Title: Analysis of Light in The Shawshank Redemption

Photography is the art of light and shadow. The use of light and shadow in film creation is inevitable and ubiquitous.
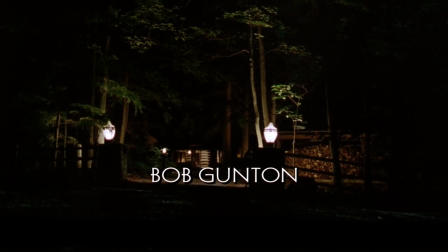0:08 Proper lighting effects can not only leave a deep impression on the audience visually,
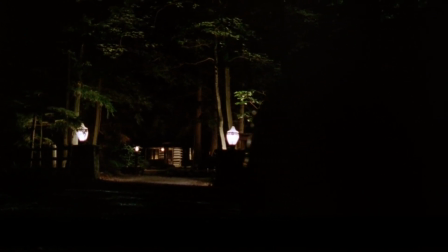0:14 but also enhance the expression of the story and the shaping of characters.
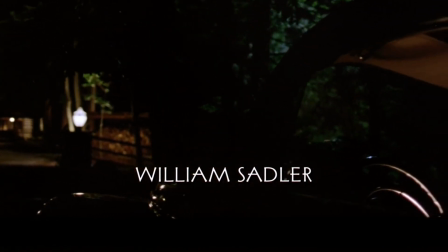0:20 Today, I will take the Shawshank Redemption as an example to
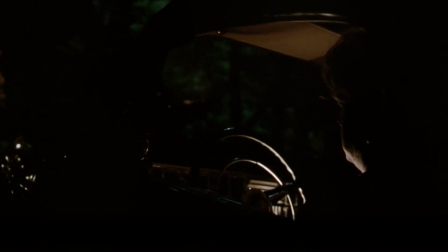0:25 explain the importance of light and shadow in the film from three aspects.
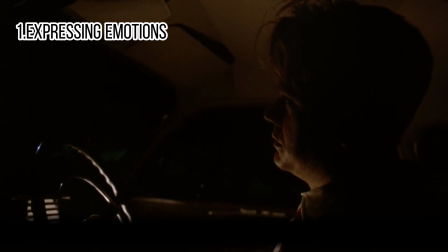0:29 The scene where Andy is thinking on the car at the beginning of the film,
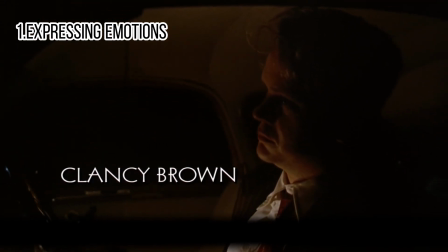0:34 with dim and reddish lights, reflects his inner anger and confusion.
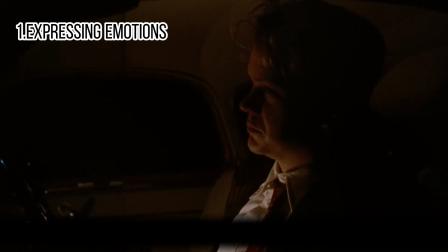0:39 The use of footlight creates a eerie effect.
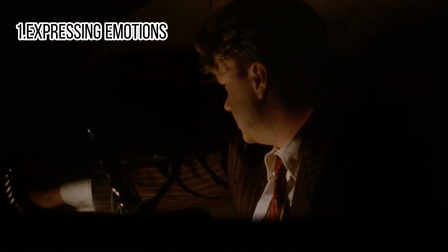0:42 In the side view, some footlights subtly achieve a backlighting effect, outlining the protagonist's facial contour.
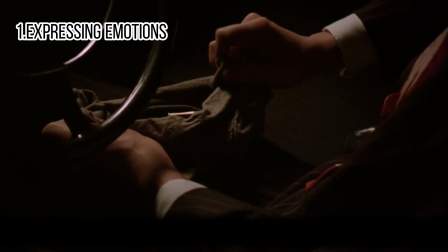0:49 But it is also hazy, causing the audience to see the contours but not the facial details, generating curiosity.
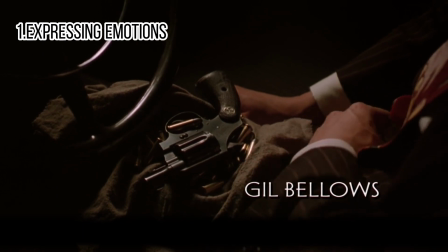0:57 In the positive perspective, only footlight is used to illuminate the face,
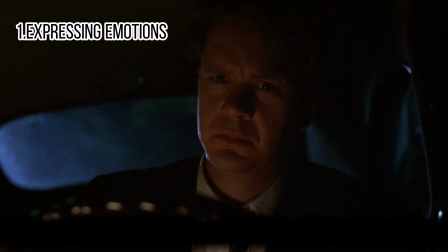1:02 and the back is integrated with the darkness, adding the eerie atmosphere to the silence and darkness.
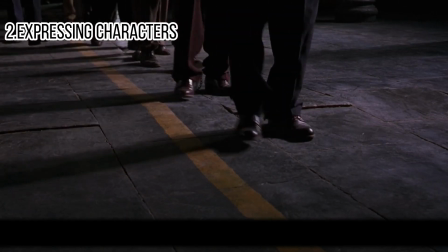1:08 People don't know what Andy is going to do. When Andy and the group of prisoners entered the prison, the warden made his first appearance.
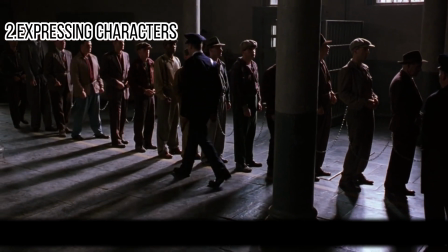1:17 At this point, the prisoners stood in the light, while the warden and other guards stood in the dark.
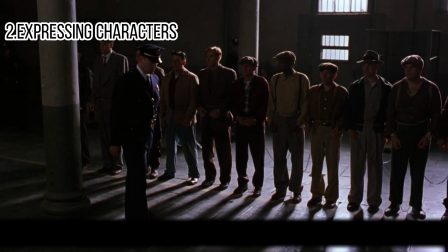1:24 According to common sense, the police represent justice and light, and his purpose in filming this way is to make everyone
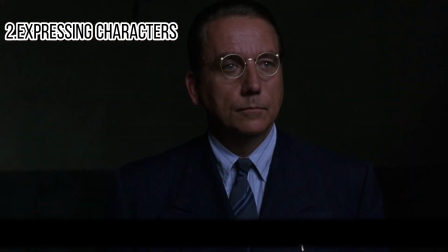1:32 understand in advance that in this prison, there is a truth that goes against everyone's common sense,
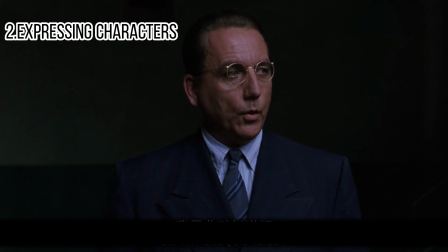1:38 and the cunning face of the warden will gradually appear in front of the audience as the plot develops.
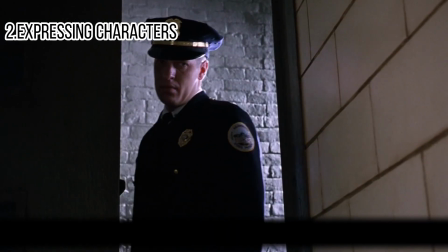1:47 When the warden conveyed the news of Tommy's death to Andy in confinement,
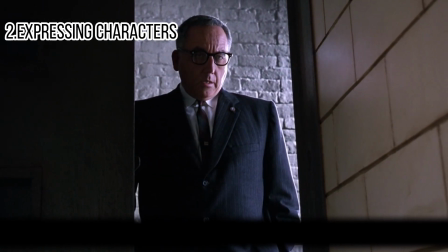1:53 the gloomy and sunny face caused by the sidelight hinted at the warden's seemingly kind and compassionate image. But in reality, he was selfish, cruel, and a hypocrite.
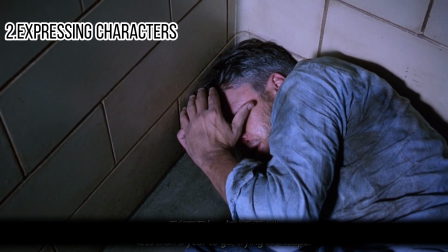2:05 Hard light and backlight separate the characters from the background and emphasize the characters,
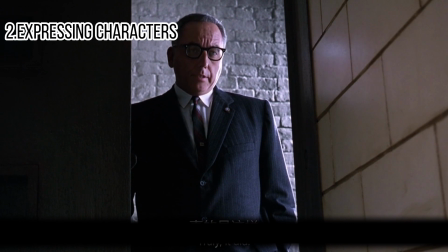2:12 highlighting the superiority of the warden. The relationship with Andy as a strong and weak person is also in line with the threat posed by the warden to Andy later on.
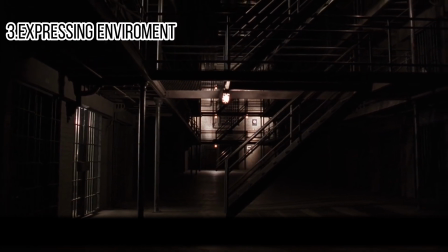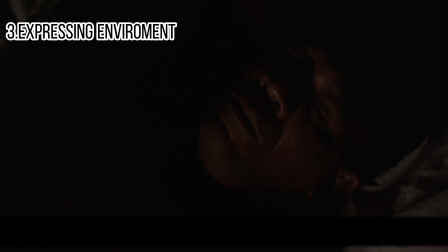2:29 This group of criminals welcomed their first night, using gray as the main color tone of the environment,
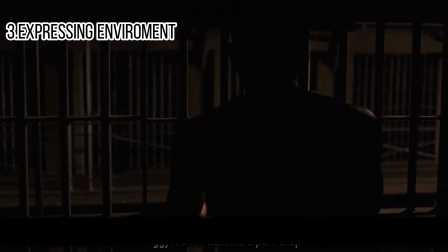2:36 with hard light shining behind the provocateurs, and soft light hitting the poor bullied person's face. The side backlight creates a sharp silhouette for the provocative person,
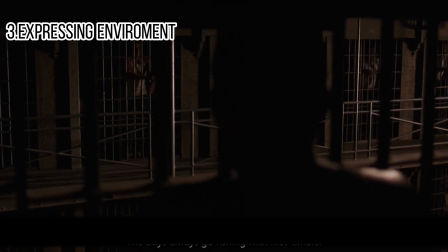2:48 while the separation of the characters from the background enhances the sense of space.
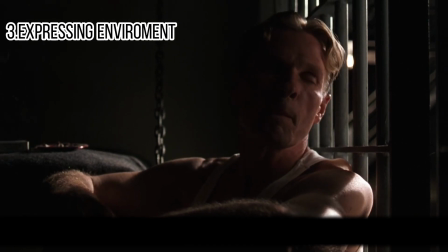2:55 The soft light on the front and side makes the environment dim, lightening the characters,
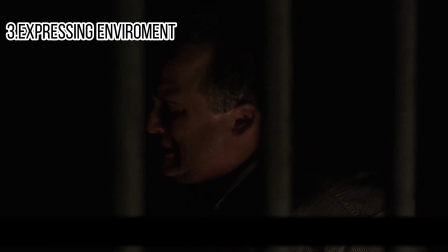3:01 and the characters almost blend with the background, expressing the narrow and cramped space. The characters seem to be squeezed by the environment, reflecting the fear and tension of the character. It means to people in different situations.
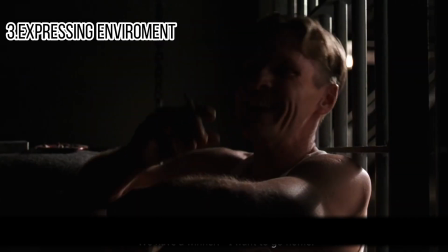3:19 And this fragment is mainly to showcase the atmosphere of the prison environment. Although I just mentioned that bullies have a stronger sense of space, but we can still find that all of the characters in the prison are integrated with the background,
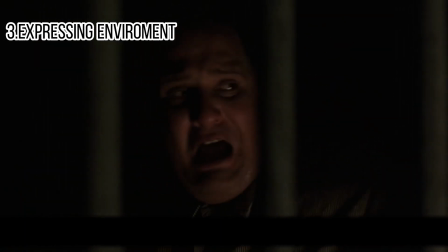3:35 because this is a prison full of oppression and power, and every criminal is the target of bullying.
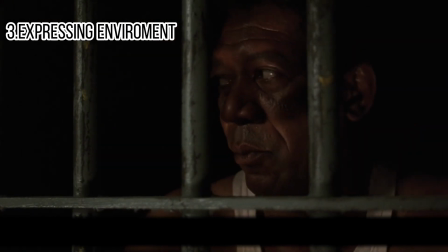3:43 Bystanders also blend into the night, as although they are not bullies, they are also infected by the atmosphere inside the prison.
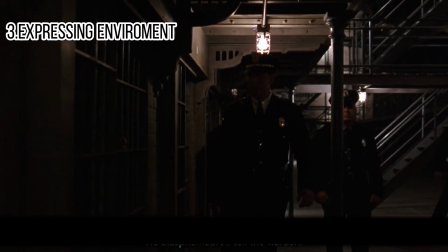3:51 That's all for the video, I say. Bye.